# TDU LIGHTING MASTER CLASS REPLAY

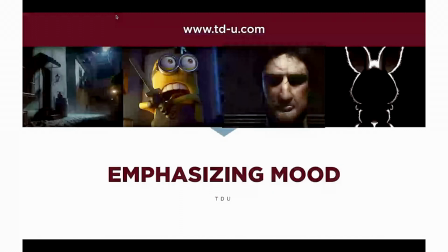Emphasizing mood. This is the main thing that you're going to do as a lighting artist. This is the #1 most important thing, because at the end of the day, any artist on an animated film is a storyteller. And we're here to tell the story of the director's goal or the director's vision or the creator's vision.
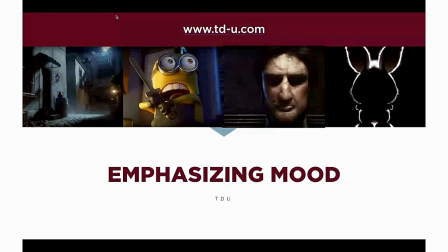And what that means is, so we can sculpt a scene, we can animate a character, we can create the dialogue to set a certain emotion, but we as lighting artists need to visually set the emotion for the audience.
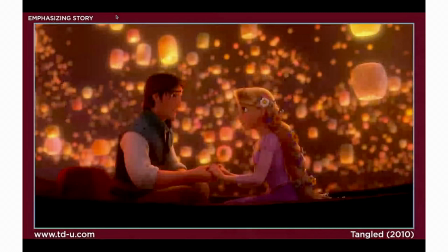So take an example like this. This is Tangled. This is a very warm, a very romantic scene. So what you're going to see are a lot of orange hues, a lot of pinks, and overall just a lot of soft, diffuse light. not a lot of contrast.
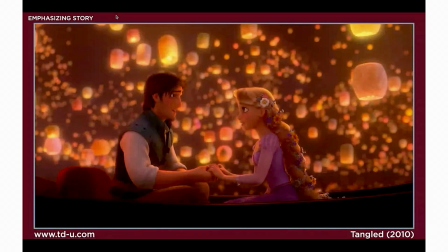There's no deep dark shadows, not a lot going on in terms of the dark values, but a lot of softness and a lot of glow.
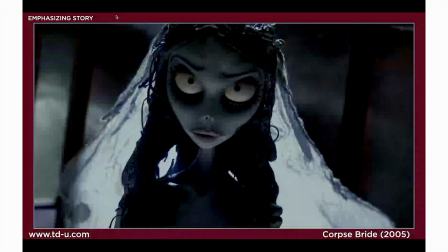Versus the Corpse Bride, where now we're getting away from the warm tones and into some cools, getting some darker colors. Now we're getting underlighting. We're seeing a lot of shadows around the eyes, a lot of contrast around the eyes, and a lot of areas going into complete darkness.
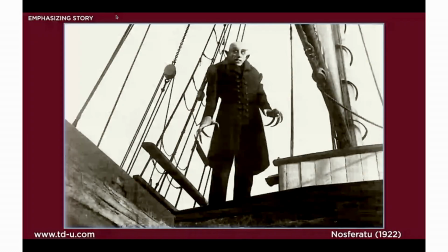Very, very different mood. And this isn't something new for animated films. Changing the contrast level and the light has been going on in films since the beginning. This is one of the very first horror movies. This is Nosferatu from 1922.
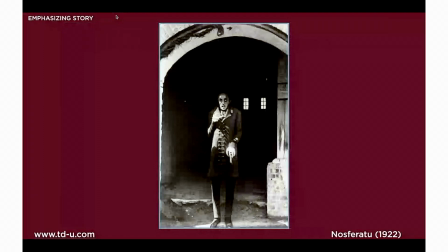They use contrast and darkness and mood lighting in a way to really bring out this character's creepy qualities.
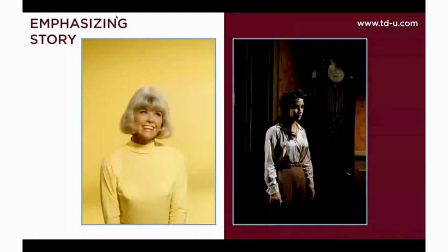You can even look at an image like this. So when I first pulled this up, like these are very different images for sure. But in reality, if you break them down to just looking at their core elements, they're very, very similar. Both images have an individual female standing center of the frame,
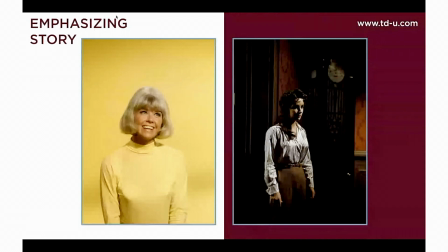shot from about waist up, not full body, not close up. But if you look at the two differences, they are stunning. Yes, their expressions are different, but look at the lighting. On the left side, warm tones, lots of yellows, lots of filled in shadows, not a lot of dark shadows, especially around the eyes and in the face, much more frontal lighting.
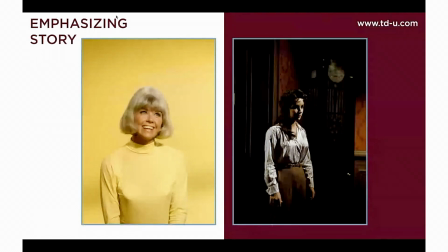Look at the shadow, even on her neck, it's very lifted. There's a lot of bounce light, about a secondary light happening in there. Not a lot of shaping, but a lot of happy type of a mood versus Elizabeth Taylor on the right. You can't even see her screen left eye. It's almost completely occluded by the shadow.
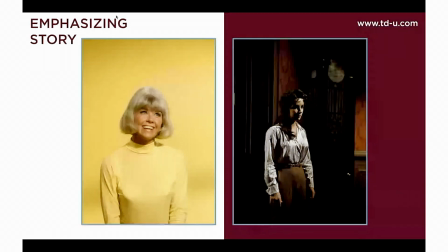Total darkness, totally different mood, totally different environment, much more dramatic than what we're seeing.
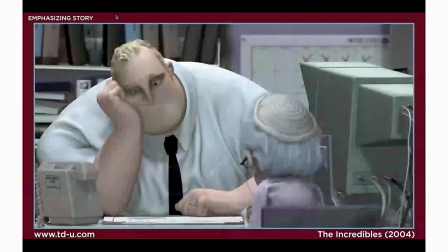And that's purely in the lighting. We can even do this within the same character. Take Mr. Incredible from The Incredibles. This is early in the film. He is not a superhero at this moment.
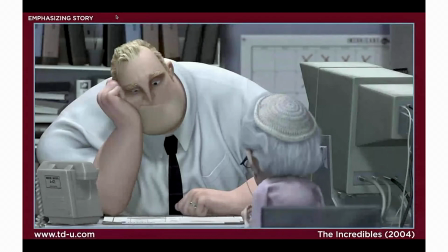He is an insurance adjuster or something, and he is having to deny this old woman's claim, and he is distraught about it. He's bummed about it. And look at his skin tone. He's lost all warmth and fleshiness in his skin tone.
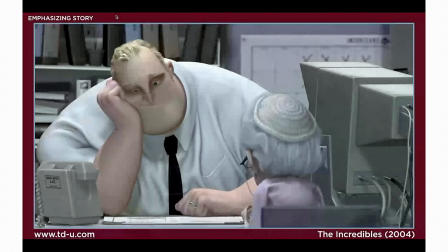He almost looks sick. He looks not well, to be honest with you. And that's like part of the emotion of the scene. You're supposed to feel bad for him. You're supposed to understand that he's feeling down and bummed out.
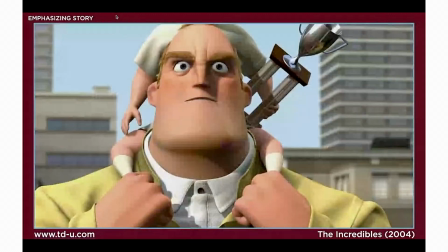Take that versus the end of the movie, when he's got a much more warmth in his skin, much more life, much more blood pumping through him, where he's ready to be a superhero again. So even within the same character, you can use color and light to really, really enhance the mood of that character.
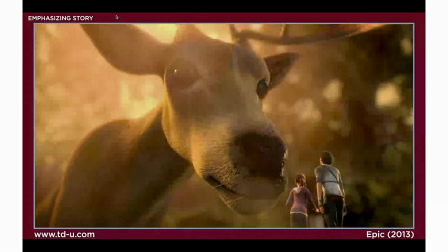Take this scene from Epic. So this is two characters. They're very, very small, walking around the woods. This is the scene where they kind of gain a romantic connection to each other, and they see this giant deer. And this scene is filled with warm light and, again, lots of soft.
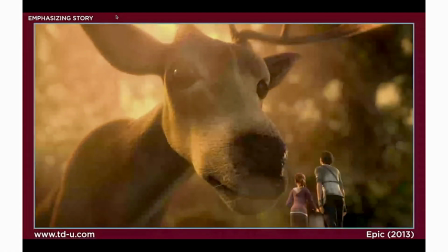It's very similar to the Tangled scene. A lot of depth of field, just like a lot of softness.
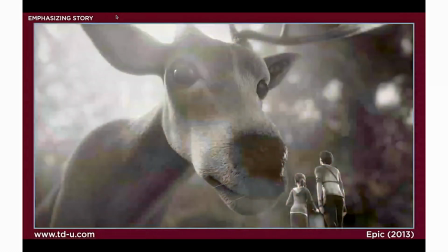But if we take away the color from this, it completely changes the mood. We've got a lot. This is almost like a documentary now. There's not a lot of love in this shot.
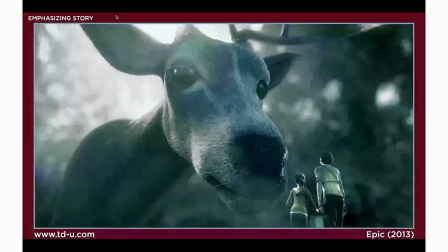There's not a lot of romanticism. It's very, very cold. And if we push that even further and we shift it into the cool green realm, now it looks like something's going really wrong. Like these guys are in trouble. Like this deer is part of some alien planet in some laboratory somewhere.
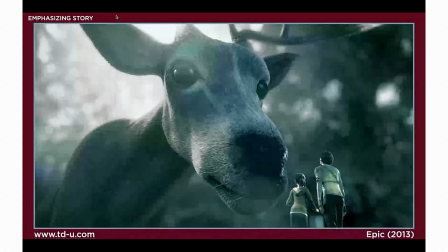And like they might get eaten right now. Like I'm really worried for them versus what we saw in this.
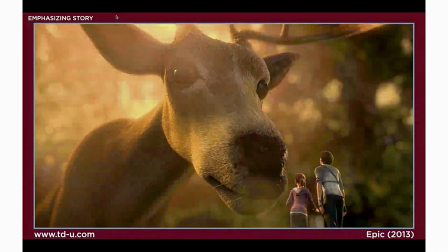Like totally different. And all I did was just shift the color, shift the hues and shift the colors on these images.
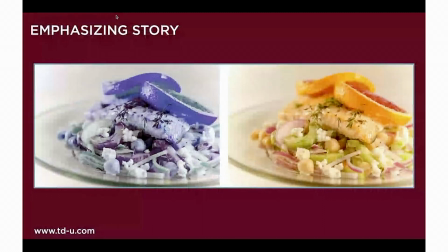One of my favorite things about using color to influence emotion in a scene is when we're talking about food. So if you're ever photographing food, you want to hit it with lots of warm light. And that's because naturally we're tuned off to cool colors in food.
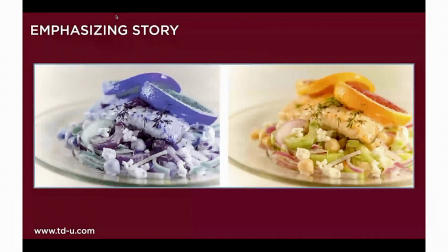It's actually been discovered that if we eat off of a blue plate, we're more likely to eat less food. So if you're dieting, you can actually, if you eat off of a blue plate, it's scientifically proven that you'll eat less because blue is an unsatisfying color.
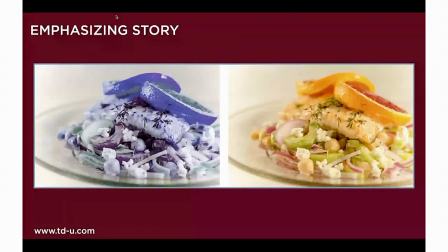So you guys just came here for lighting stuff, and we're doing diet stuff too. You didn't even see that one coming. So we've got very warm tones, very cool tones. So what does that mean? Like, how could you use that as a lighting artist? Say you've got a kid who's been out in the rain all day, and he comes home, and he gets home, and his family has a feast laid out for him.
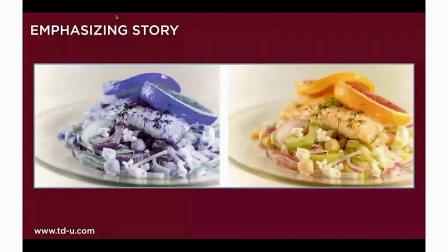And he's so excited about it. And you want to show the audience that he's excited about this feast. So you hit that feast with bright, warm, like light. And now the feast looks very appetizing. But the mom says, before you can eat anything, you've got to eat these vegetables that you hate. boom, the camera shifts over.
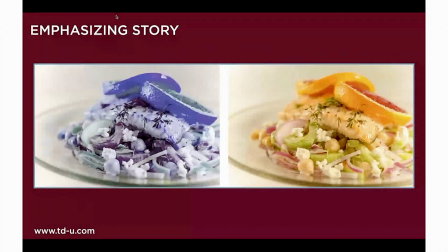We hit it with cool light. We hit the broccoli or the Brussels sprouts or whatever with cool light. Makes it seem really unappetizing. We can balance that. We can use this knowledge of color and food to really emphasize the mood.
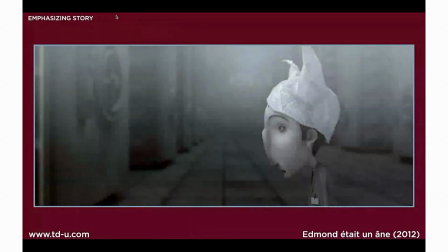Similarly, in this animated short, we see Edmund looking off in the distance. It's very gray and glum until this warm light pops in.
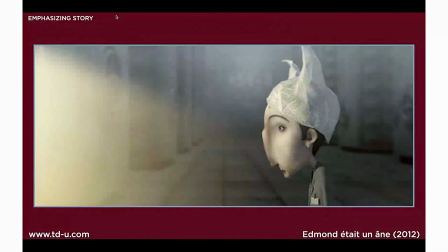All of a sudden, there's a sense of hope. There's a sense of longing for something better. This is one of my favorite stories from Emperor's New Groove.
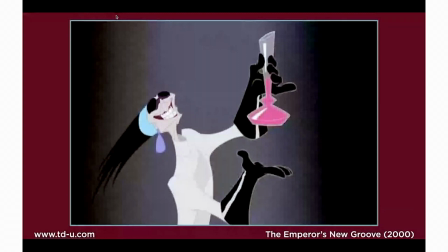So in this movie, there's this pink potion. And in this potion, this is what turns the Emperor into a llama, right? Now, leading up to this shot, you start to get a lot of cools, a lot of blues. The artists start taking warmth out of the frames as we lead up to it for about a minute or two leading into this shot.
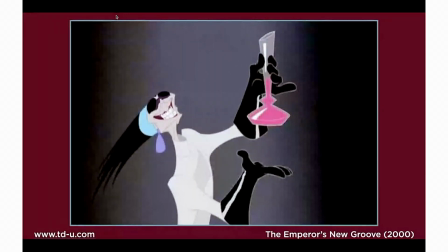All of a sudden, the evil woman turns around and pulls out this pink potion. All of a sudden, boom, the pink potion jumps off the screen because we've only been looking at cool tones this whole time. And now we've got this color signifying this element in the scene. And so now the pinks throughout the movie are only used when
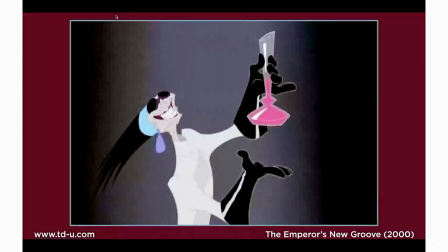there's the presence of the of this potion. So there's it's something to pay attention to the next time you watch Emperor's New Groove.
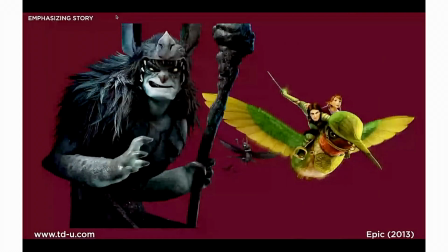Same thing with characters. We can use the color of characters to be like, in Epic here, we used the color of very warm lights on the hero characters to emphasize life and being part of the forest and all that good stuff, versus the cool characters, the guys on the left, were a part of the
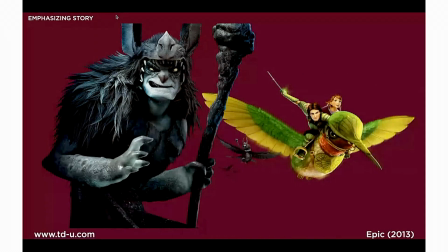evil, their death, they're part of destruction, and so they're always hit with cool light. So when we're lighting them, we want to emphasize the warm tones of the hero and the cool tones of the villains.
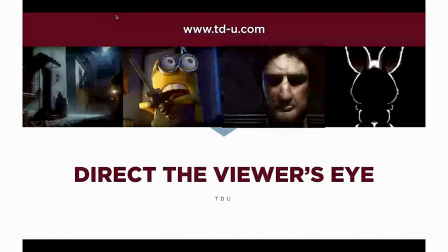So now we want to move on to directing the viewer's eye. So what does directing the viewer's eye mean?
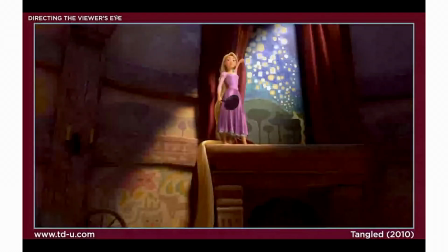Basically, when you're lighting a scene, oftentimes the shots are very short. In a film, especially an action sequence, they may be a second, 2 seconds, even less than a second. I think the record is that Jasmine lit a shot once that was like 7 frames long, or like a quarter of a second.
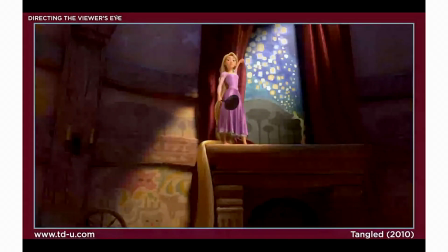So in that very short period of time, it is your job as a lighting artist to make sure that the audience's eye is directed to the most important thing in the scene. Take this scene from Tangled, for example. So here she is. She's standing on this ledge. She's looking at this painting on the wall. She's kind of pointing at it. But how do we get her to read?
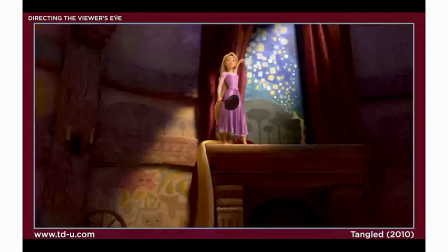How do we know that the most important thing to show the audience is this specific painting that she's holding back?